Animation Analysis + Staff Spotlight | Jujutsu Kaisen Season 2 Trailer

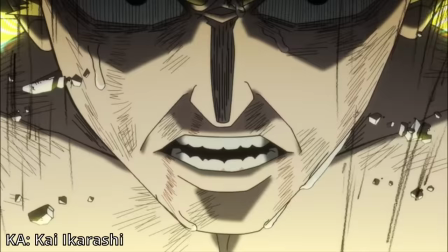1452s
And if Kai Ikarashi is part of Jujutsu Kaisen's production, that is a huge,
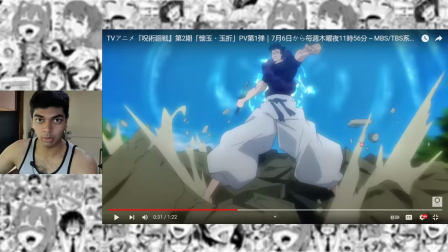1456s
huge W. All of these smoke effects are just classic Kanada-esque and this debris effect as well, classic Kanada-esque. I really disliked the digital effects and see some modern jutsu kaisen here there's none of that happening every single line again easily visible whether it's on the debris itself or
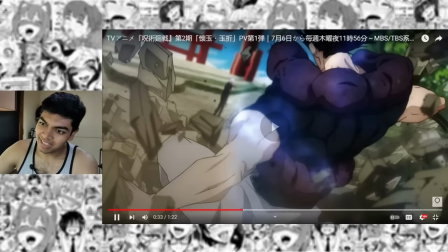1472s
on toji's pants zooming out goes through gojo's fingers yeah that's just sick storyboarding probably again by gosso but if it if this is
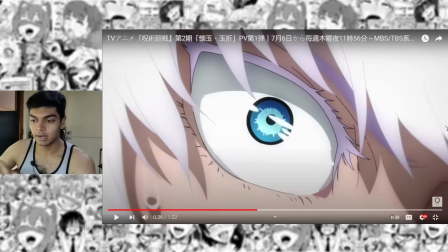1481s
by kai karashi he's also a genius storyboarder could be by him as well again these digital effects they're not really obstructing anything it just makes it feel like there's
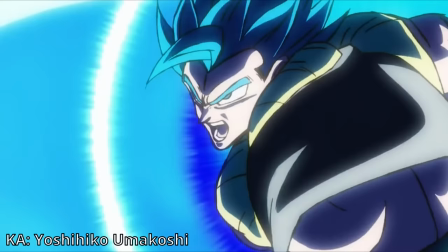1488s
something there again classic kanada style technique invented by yoshihiko umakoshi this This is called the Umakoshi eye where an eye is very close to
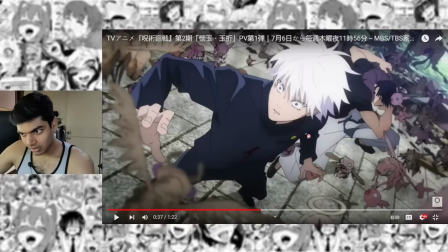1496s
the frame and it is very smeared. But what's really surprising here is that Gojo is sweating.
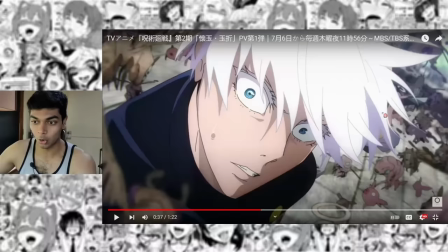1501s
So Toji is like an insane guy if he's so strong that he makes Gojo surprised.
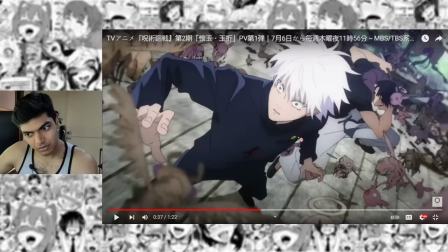1506s
As far as the detail itself, there's like a decent amount of shadows but again barely any line art itself.
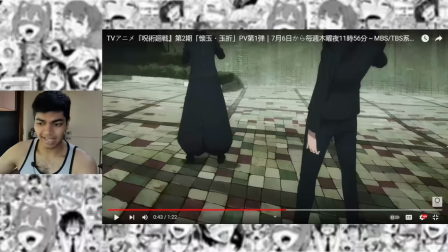1511s
The simplicity, I love it. This pose that Toji is doing here, again, absolute classic Kanada pose.
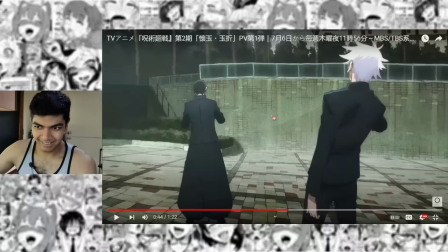1517s
Love this shot, it's just a still frame but look at the background art right,
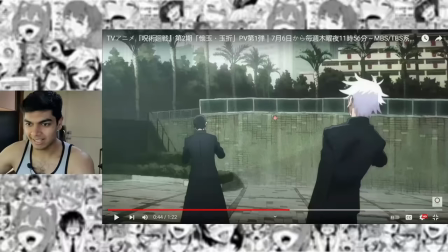1520s
that grainy effect that they have on the background art make it look comic book-esque and like barely any
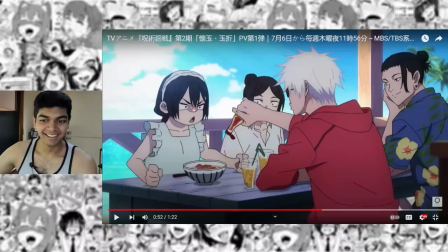1526s
outlines for any of these it's it just looks like watercolor painting it probably is watercolor painting honestly more goofy faces and more goofy scenes it's
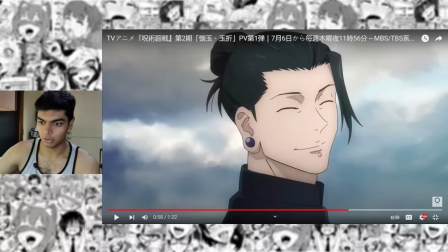1535s
really cute i love the smears here as well again more canada-esque animation makes me feel like it could be sato they also done that removed that immense
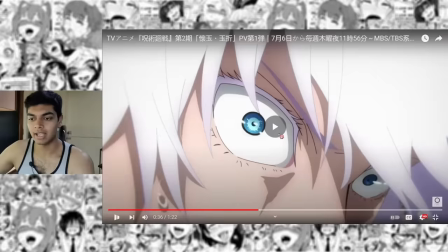1542s
amount of compositing i think that they do for gojo's eyes to make them look like marbles this is a far simpler looking eye which again
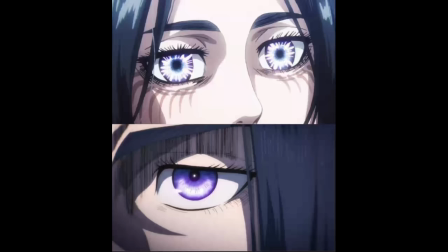1549s
is a result of simplifying the scene but i don't really mind it it's the same deal that happened with the raccoon titan like the uh eyes of the
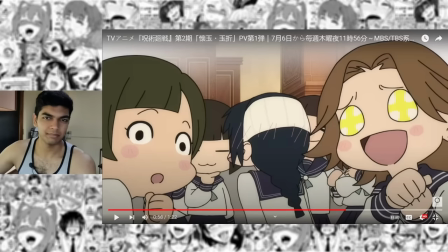1556s
king the way it was done under bit studios and the way it's done under mappa look completely different and i didn't really care much back then i also don't really care much about it now though his eyes really did look good in season one something really cute i wanted to point out here
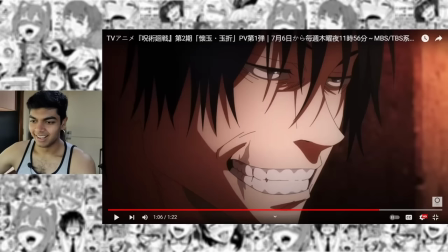1569s
is that she's blushing with the back of her head you don't see that usually yeah this guy looks like an absolute fiend and i guess koyasu sensei is the one who be voicing him he does not really look like someone who koyasu should voice i've not read jutsu kaisen's manga and i'm still
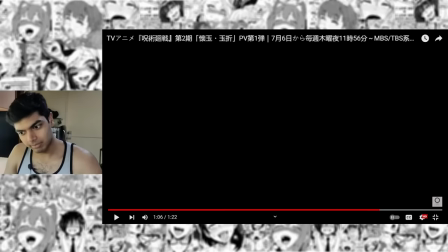1585s
saying this he looks like someone who you know sakurai should have voiced that is ghetto's voice actor or maybe even mamoru miyano would have been
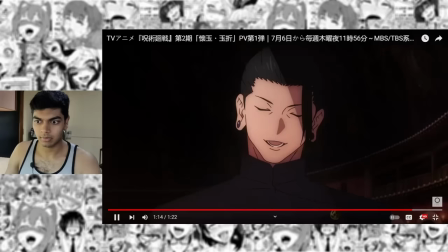1592s
a fit but what we're getting is koyasu sensei and i guess it's kind of a similar vibe as far as characters goes and getting back to sakurai i have very conflicted feelings towards him not being cancelled because on one hand he is an incredibly
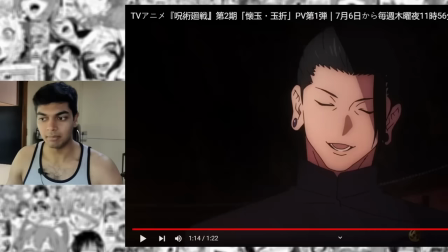1607s
good voice actor who voice acted some of my favorite characters he voice acted reagan that should be good enough for me to love him on the other hand he is a piece of shit who cheated on
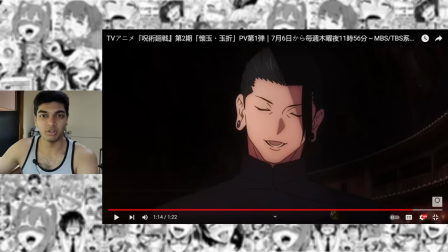1615s
his wife for 10 years so yeah maybe it's because he already started working on jutsu kaisen so the staff did not want to remove him midway maybe it's because he's not getting cancelled at all because he's such an influential figure would be interesting to see if he voices his other characters as well
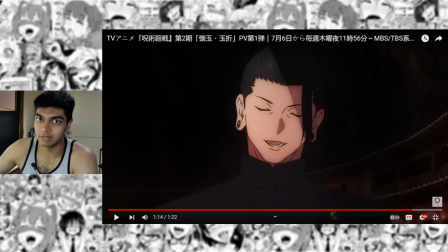1629s
like i know i'm coping but if the reagan ova ever sees the light of animation is he going to be the voice actor or will the voice actor
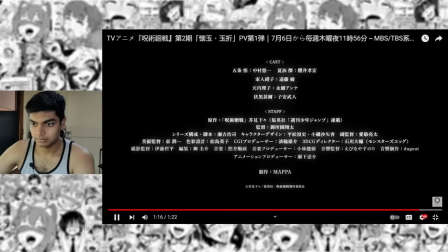1637s
be changed similarly with you another extremely popular character i don't know who's going to voice act you and as for jujutsu kaisen season 2 that is the end so it's an extremely good trailer extremely impressed by it looks really good very aesthetically pleasing as a jujutsu kaisen fan i couldn't be more happy that said i also feel really bad for the staff because the schedule they have is awful i told them they're working smart not hard and they're working way smarter than the staff that worked on Chainsaw Man did. Chainsaw Man was all about going as hard as possible, making the most sophisticated animation as possible. Combined with the fact that the production schedule was mediocre, the staff ended up struggling a lot with Chainsaw Man towards the latter half. Jujutsu Kaisen is going to be much more easier on the staff because it's not nearly as complicated as Chainsaw Man, like not even the same league of complicated animation. But that said, the production schedule is also much worse. Chainsaw Man already had a bad production schedule and Jujutsu Kaisen Season 2 has a worse schedule for two cores. So I guess we'll just have to trust the plan if Otsuka does have a plan, which I'm sure he does. This must lead to somewhere, right?